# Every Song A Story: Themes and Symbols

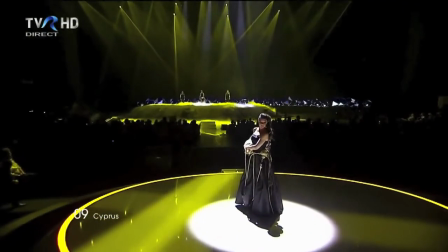[0:05]
Hello, I'm Ewan Spence, and this is Every Song a Story, Symbols and Themes.
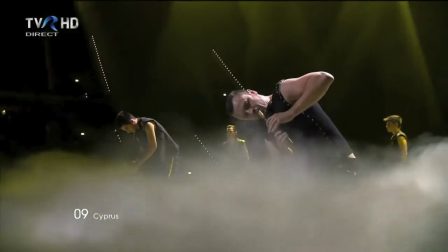[0:12]
How do you create long-lasting images and emotion from your performance at the Eurovision Song Contest?
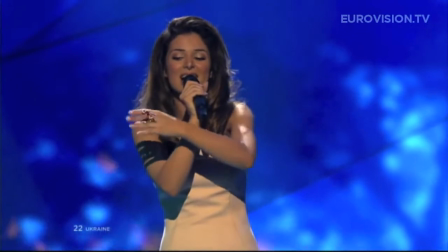[0:19]
Using recurring themes in the visuals is one way.
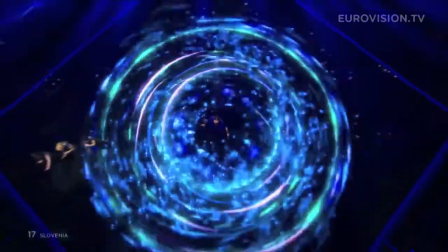[0:22]
Returning to specific shots, using symbols and actions to represent moments, and creating a sense of epic scale can all be used.
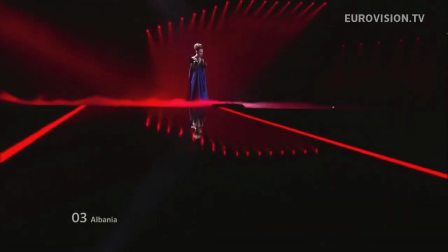[0:30]
In this final episode of Every Song a Story, I want to bring together the individual elements from the previous essays to show them all in action.
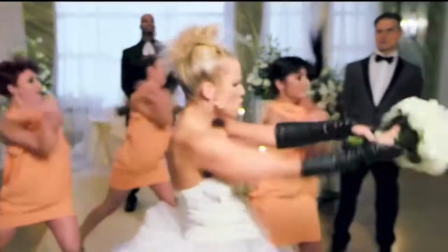[0:38]
I also want to show how these techniques can be used in the promotional videos,
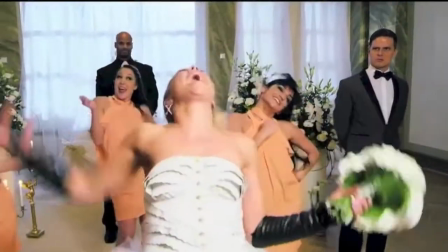[0:42]
and how familiarity with the official video creates even more of a connection with the stage performance.
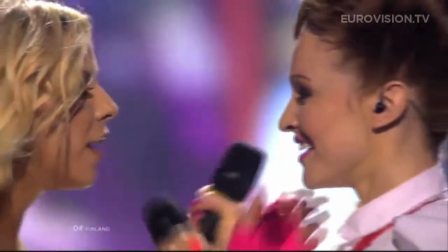[0:48]
It might be 3 minutes on the night, but you can prepare the audience.
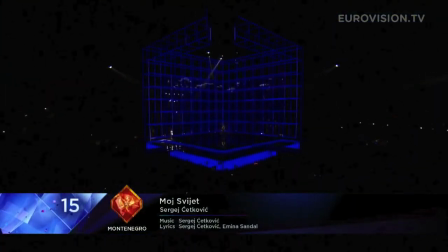[0:55]
Let's go to the biggest question of Eurovision 2014. Why did Montenegro have an ice skater on stage?
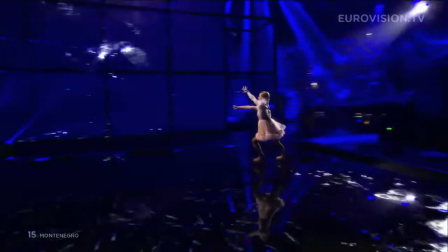[1:04]
Because she is the symbol of Serge Setkovic's unrequited love.
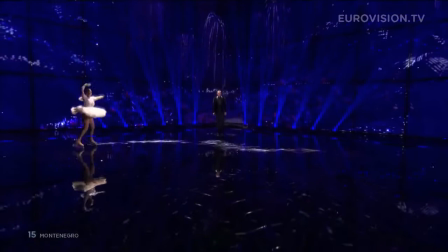[1:09]
Rather than stage this primarily as a left-right emotional conflict story,
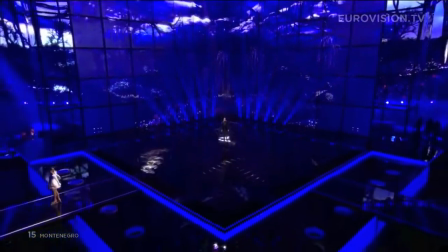[1:14]
Moj Svet is staged in foreground and background.
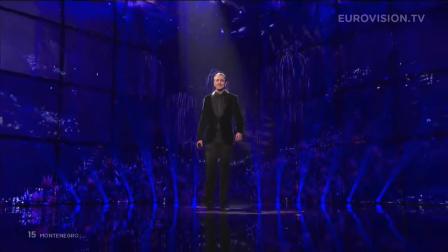[1:19]
As Serge steps forward, the skater has pushed herself even further forward.
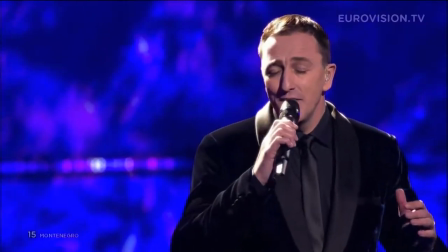[1:25]
At no point are the two subjects of this story in the same plane of depth,
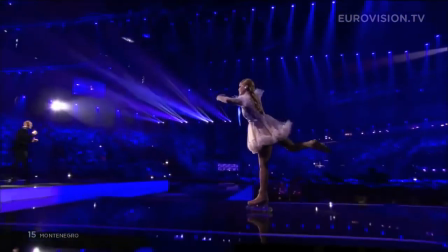[1:32]
foreground or background, but they do tease and they play with each other by exchanging left,
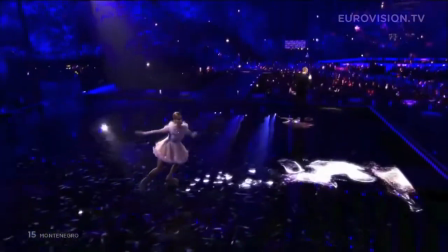[1:38]
centre and right camera spaces between them.
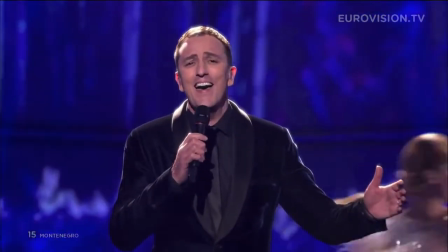[1:42]
Serge can look all he likes in the lyrics, she will always be out of reach unless he can find a way to bridge that gap.
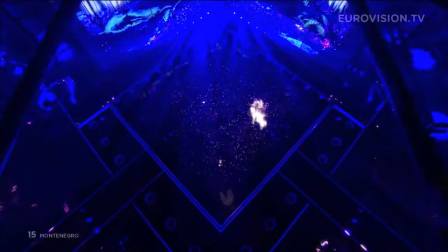[1:50]
Also note that the principles of Bayhem are here as well, multiple layers of movement, use of the vertical plane, emphasis in parallax and flowing cuts.
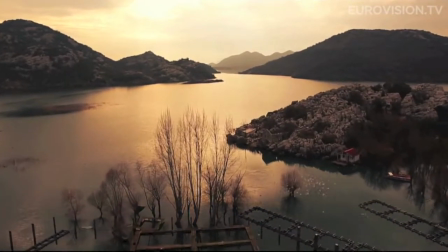[2:02]
This staging replicates the visual language of the official video.
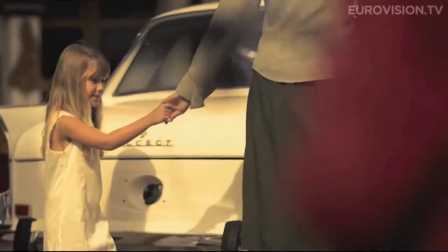[2:08]
It's clear in the video that this is a foreground-background story.
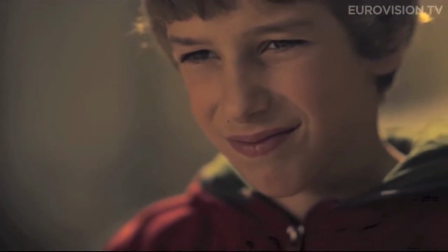[2:11]
We have a young Serge that's cycling to the foreground with his love in the background, while old Serge is still in the foreground by the sea.
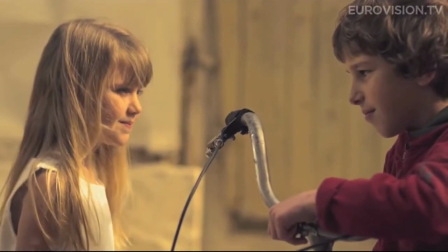[2:20]
Note the symbols here touch on left, centre, right principles, but also note that she is the sun.
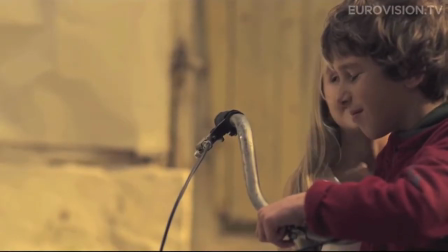[2:26]
She marks Serge here, and then she goes into the background. And we have our story laid out right there.
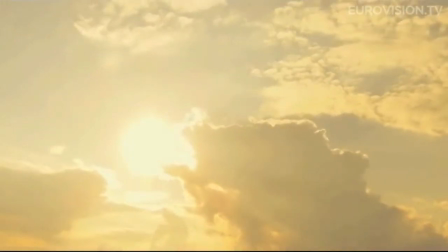[2:33]
Serge will be trapped in the foreground, chasing to find his love in the background.
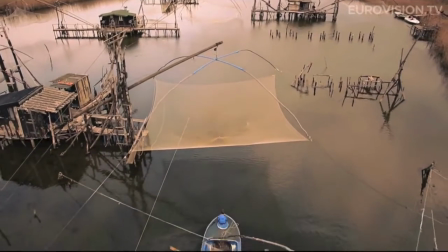[2:37]
The world will always isolate him, will always put barriers in the way, and no matter how he tries to physically bridge the gap, he will fail.
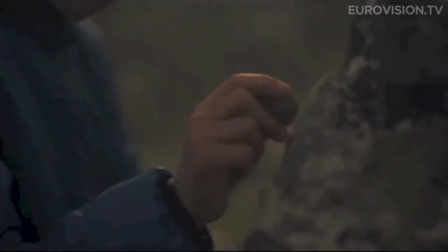[2:47]
But symbols! By creating the sun in the foreground through the use of chalk, he builds his own channel to the sun in the background.
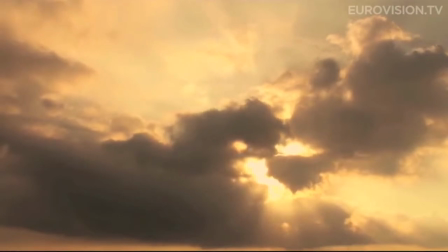[2:56]
Symbols are interchangeable, they can move between planes, everything that the sun represents.
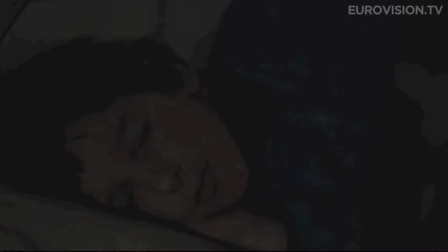[3:02]
As the video ends, the dawning sun breaks through from the background to the foreground, and he can finally reach his love.
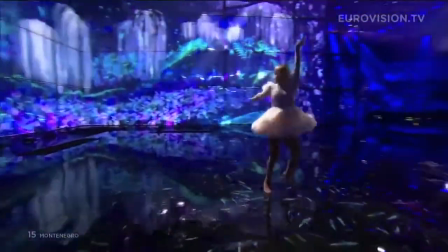[3:11]
As we all know, there is no sun in Denmark, but you do have the backing singers creating the bridge from background to foreground,
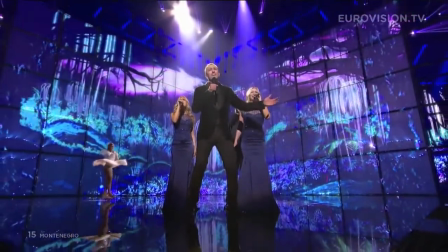[3:20]
and that thunderclap of sunlight breaks through and creating that connection.
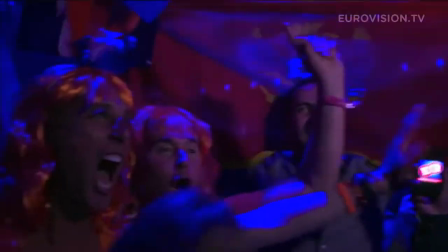[3:25]
It's a happily ever after, by the way.
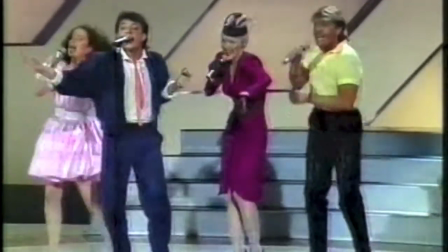[3:30]
Hopefully, Every Song a Story has given you a basic understanding of some techniques that are common at the Eurovision Song Contest.
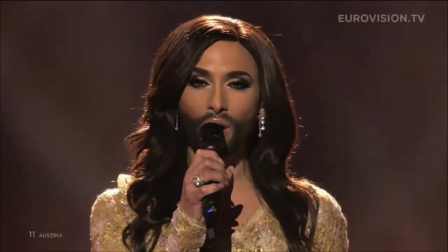[3:36]
Creating connections with the other performers on stage and the audience at home.
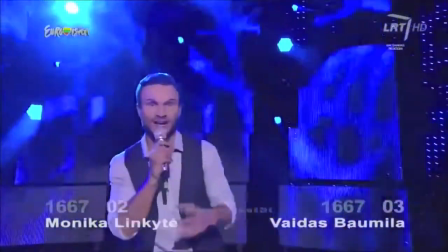[3:41]
Framing performers in left, centre, right on the screen to tell a story through action.
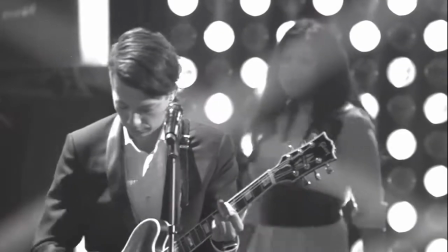[3:47]
Using depth as another storytelling tool.
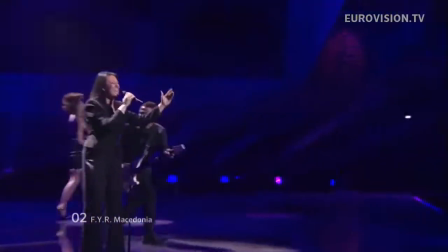[3:50]
The principles of the Hollywood blockbuster, including movement, direction, depth and flowing cuts.
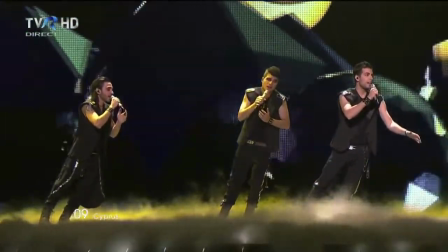[3:56]
And now creating consistent themes throughout all of the various presentations that an act will go through.
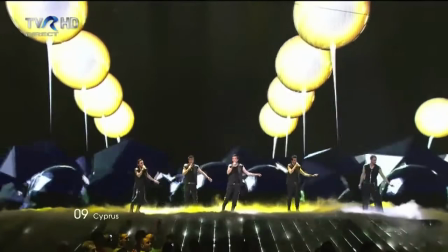[4:03]
These aren't the only techniques that can be used, but they are the basic building blocks.
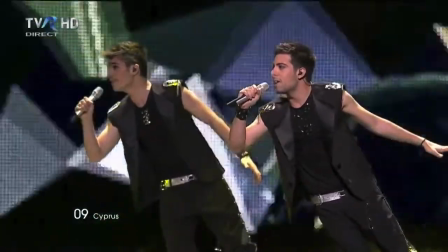[4:08]
What happens when you put them all together and everything just works? You get calm after the storm.